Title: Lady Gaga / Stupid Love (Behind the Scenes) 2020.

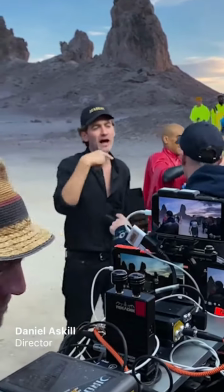I'm Daniel Askell, I'm the director of this video. The cameras are so incredible on the new phones.
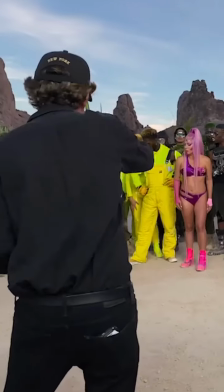It's really kind of been an amazing experience as it's evolved, finding new ways to work with them.
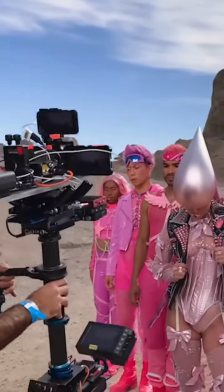And we've ended up with a series of them mounted on Steadicam rigs and on drones.
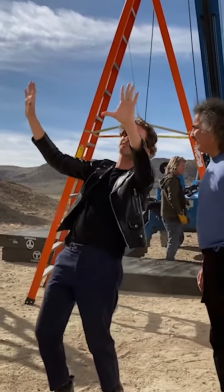And we really decided to use them just like they were any bigger film camera that we usually use.
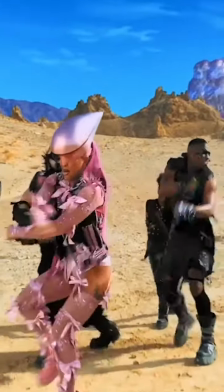And I think the results have been really surprising for everyone. The iPhone camera makes it modern.
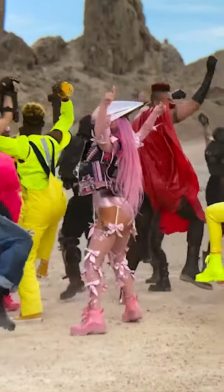That's how we see the world today. It's so cool that the kids can copy it too, you know? We love that. My name is Nicola Formichetti. I've been working with Gaga for about 10 years.
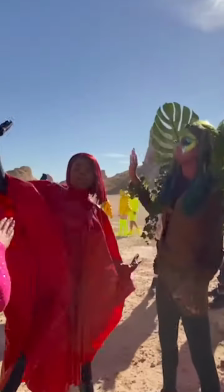I've created a color palette with things that we all love and divided them into different tribes.
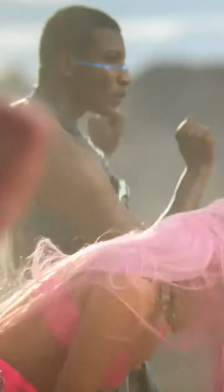And when we saw that, Gaga was like, oh my God, I'm the pink. I'm the kindest punk.
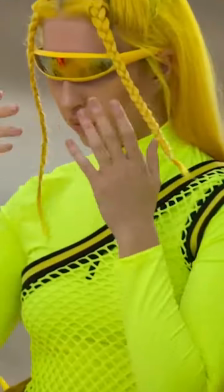She's punk rock. And then we also created a tribe, Yellow.
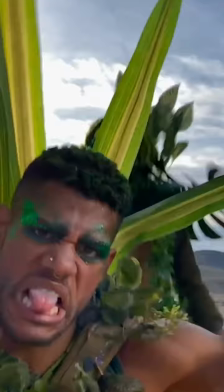They're a little bit techno. We also created this green tribe. They're just, like, free, and they love nature.
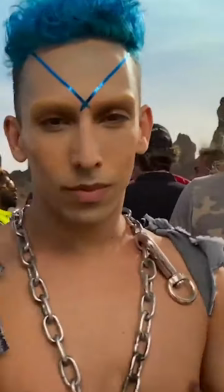Other tribes were in the blue. They're, like, protesters.
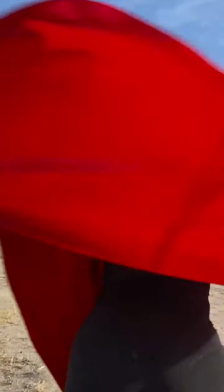And the reds are kind of our representation of the higher authority that we want to, like, go against. My name is Sarah Tano. I'm Lady Gaga's makeup artist and a member of House of Gaga. and I've been with Gaga for 10 years.
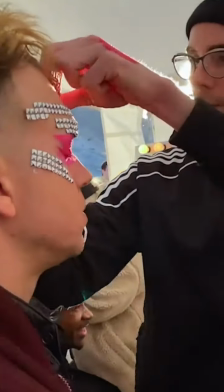For this video in particular, it felt to me like one of those iconical Michael Jackson videos. My name is Frederic S. Spears and I am lead hair for Stupid Love.
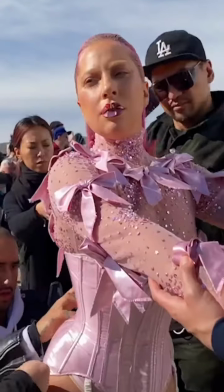Gaga's color was the pink concept of hair with all the clothes and all the textures and everything else.
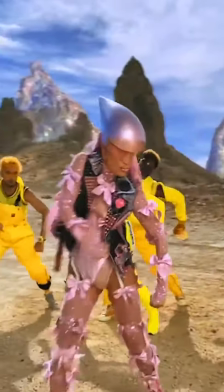I do that a lot with color when I do her hair. I decided to reinvent a tone and add different elements to it.
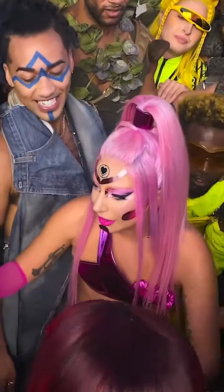So I colored it pink and I wanted to make it chromatic looking. So it has to do with light because we're out here in this beautiful land.
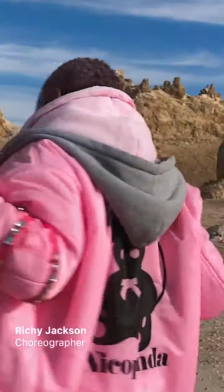I'm Richie Jackson, choreographer for the House of Gaga. The process started with Gaga and I meeting up at the dance studio.
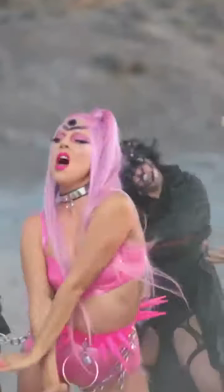She played me the record and we started to vibe and figure out how we wanted to move. Make it new, but make it hard.
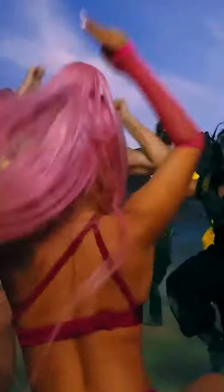Just felt good to put together a piece that represented pop in its entirety. and you know who
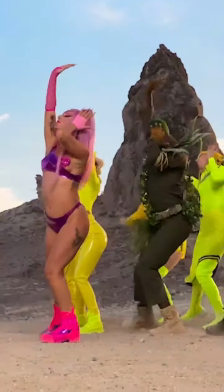else better to do it with than lady gaga so with gaga i can do anything because she can do anything